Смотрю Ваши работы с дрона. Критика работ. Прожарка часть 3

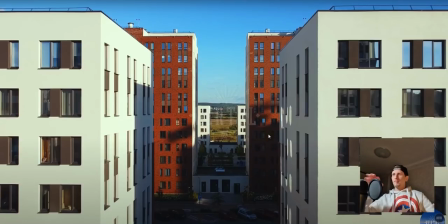165:28 Ну, и сложнее держать центр задом, когда летишь.
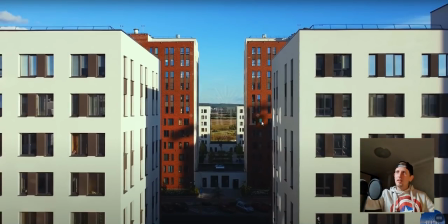165:33 Но прикольно было бы от дороги, где ехала машина, отлететь назад и сделать ускорение.
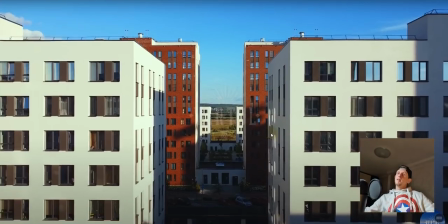165:37 Такой фух, и ты пролетаешь эти все... объекты, хотя классно. И вот город, закат.
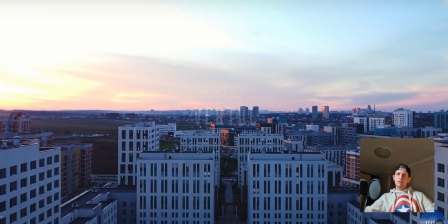165:43 Вот закат в конце клипа нормально. Ну, в начале клипа, а потом, когда уже предзакат, опять закат.
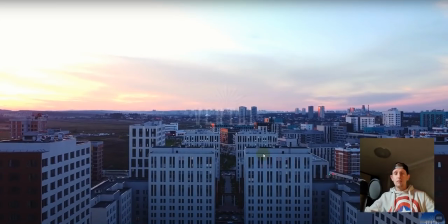165:49 В твоем месте я приехал бы ночью, допил его бы ночью и не снимал бы тогда уже, когда слишком темно, когда солнце село. Когда солнце село, забываем про съемки, ждем, когда включатся первые фонари и работаем уже со светом освещенным штучным.
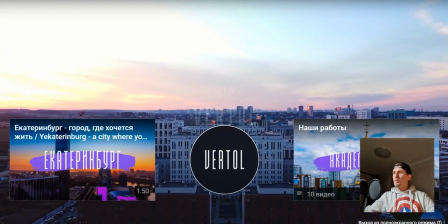166:07 Когда вот так вот ситуация произошла у нас, ну что делать? Давай посмотрим еще какую-то твою работу, и на этом будем заканчивать наше видео.
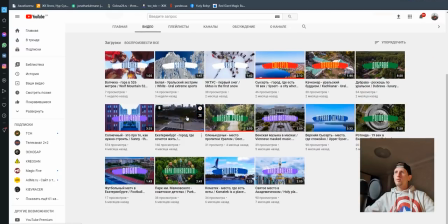166:15 Что тебе еще интересненько есть? Екатеринбург. Давай посмотрим, никогда там не был.
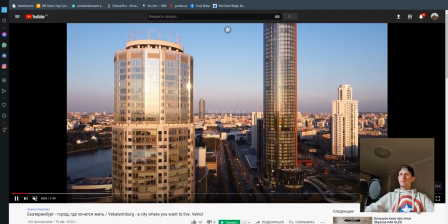166:21 Ого, нифига себе, какие дома. Екатеринбург, вроде хочется жить.
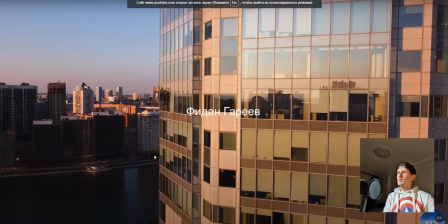166:26 Ну покажи тогда. Федан Гореев.
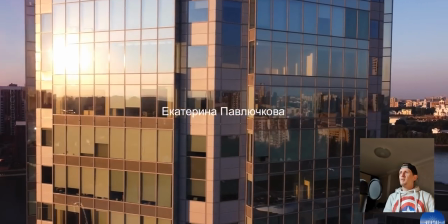166:33 Екатерина Павлючкова.
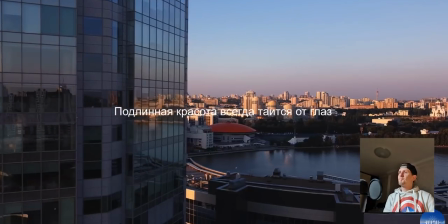166:37 Подлинная красота всегда таится от глаз. Согласен. Ну, может быть.
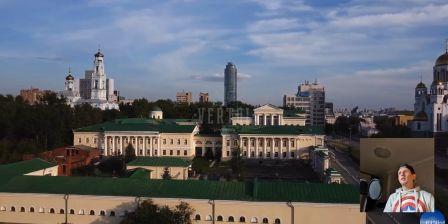166:44 Может быть. А, это твоя фишка, я понял, зум-ин делать постоянно.
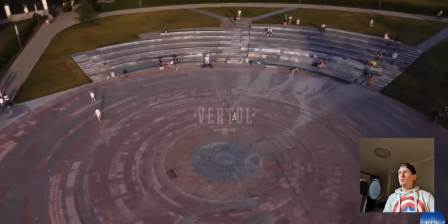166:51 Фух, фух. Ну, мне кажется, зря тут была площадь показывать, потому что мы не вышли кадром никуда потом.
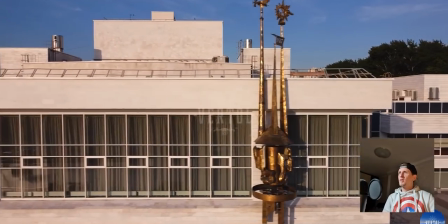166:57 Ух
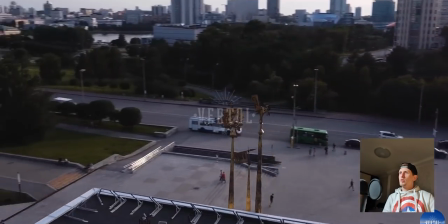167:00 ты, подожди, ты, что ж происходит? Сейчас рыб.
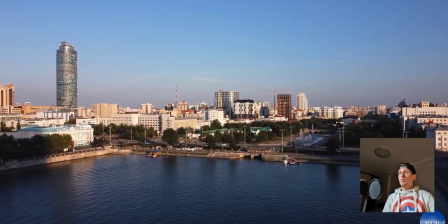167:07 Может быть, только не сильно быстро. Может быть.
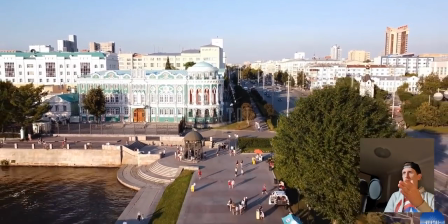167:12 Ух ты, красивое здание. Ты хотя бы проработал его крупно, это здание красивое. О, это классный кадр.
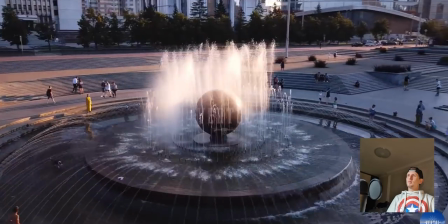167:18 Вообще против солнца, как будто, не знаю, какой-то Лас-Вегас. Тоже хороший может кадр быть.
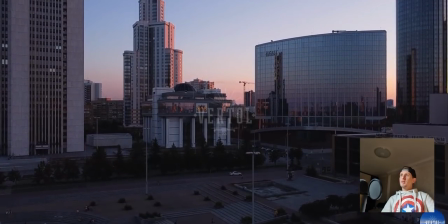167:24 Круг, отлично, мне нравится. На закате Хаят. Блин, стоит же таких бабок этот отель.
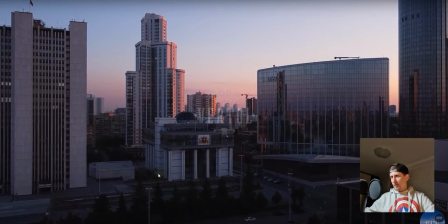167:30 Ну, надо было в конце ролика ставить, а не в сред... А, это уже конец. Пошел закат.
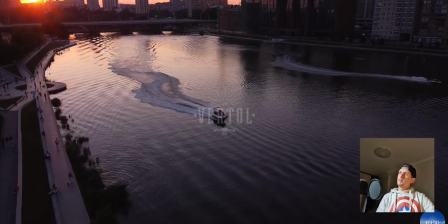167:37 Это лишний кадр, мне кажется. Темновато уже лодки показывать.
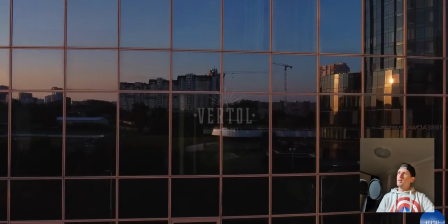167:42 Надо было еще ниже стать на контура, поработать на силуэтах. Может быть, прикольно.
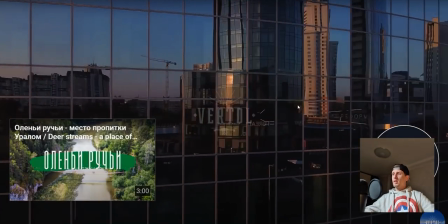167:49 И все, да. Не раскрыл до конца тему. Вот там здание было красивое, такое белое.
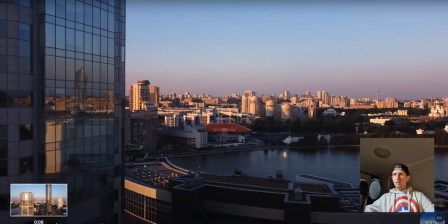167:55 Надо было его поработать. Высотки отработало прикольно. Лишний круг был.
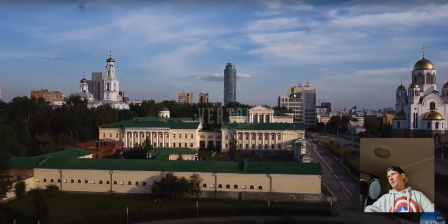168:00 Стокоррекция мне нравится. Местами темные, надо было тянуть блэкси вот здесь.
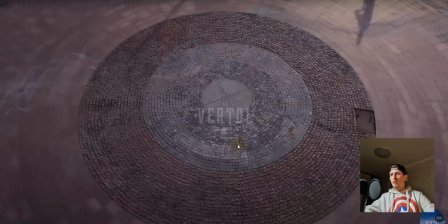168:05 Надо было вытягивать тени. Надо было церковь этой поработать. Этот круг вообще не нужный. Абсолютно.
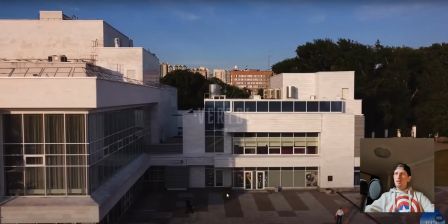168:10 Ну, я, если я понимаю, ты вывернул бы на какое-то здание или на какой-то объект, а так ты чисто просто поддрифтили.
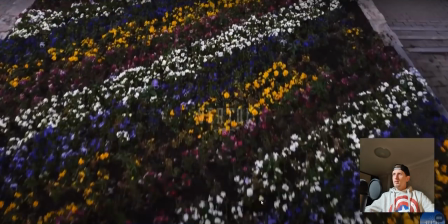168:17 Здесь захотелось кое-что сделать.
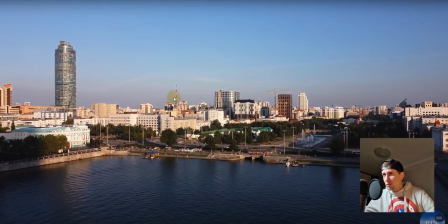168:21 Может быть, но надо было, например, выйти на эту вышку, которая радиовышка, поработать больше с этим зданием круглым, на макушку сесть и так вывернуться красиво на закат. Стройка, можно с кранами очень прикольно выходить, с рабочими, которые бегают, можно очень классно выходить.
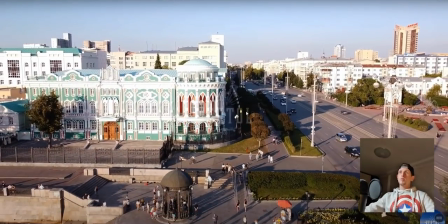168:37 Вот это здание офигенно, вот немножко пересветлил его, пересветы есть, но вообще прикольно, ты бы его проработал бы, его, ты больше бы забрал внимание бы на него.
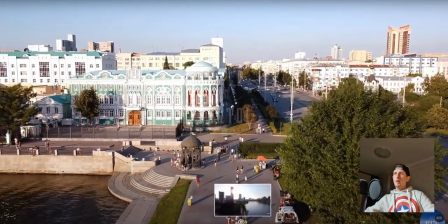168:45 Мне кажется, ты бы выиграл бы больше с этого ролика. Люди задом ходят, прикольно.
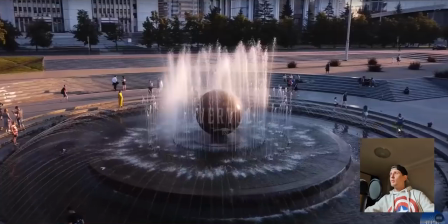168:51 Это классный кадр, мне нравится. Вон мост есть, мог транспорт погонять там.
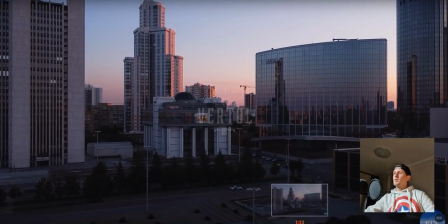168:57 Хороший кадр, может быть. И закат. Закат. Лодки уже поздно, они уже не работают.
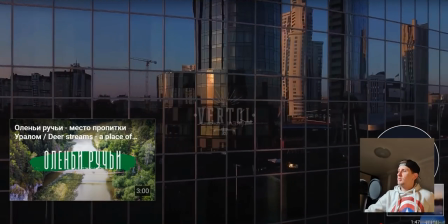169:06 Классный кадр. Я бы подрезал на одну минуту на Инстаграм и сделал то, что тебе сказал, и было бы просто супер.
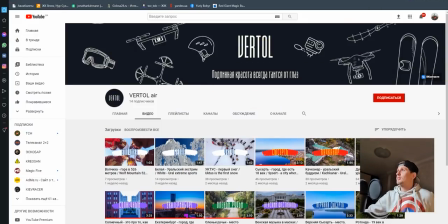169:12 Спасибо тебе большое за Vertol Air. Название, что такое? Vertol Air, за свои работы.
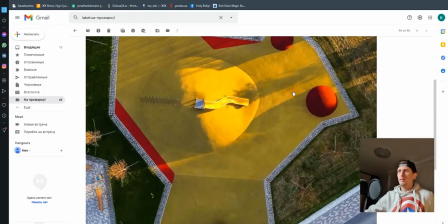169:18 Поздравляю тебя с 20 тысячами рублей, это немало. Ну, за эту фотку не знаю.
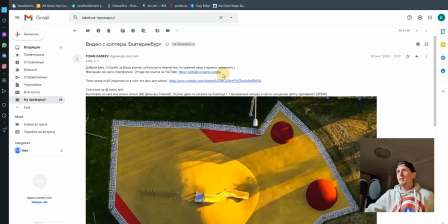169:24 Хотя, смотря в каком твоем городе, какие тебе есть цены, какие тебе есть другие пилоты, какая конкуренция. Поэтому уже другой вопрос. Но прикольно, молодец, поздравляю.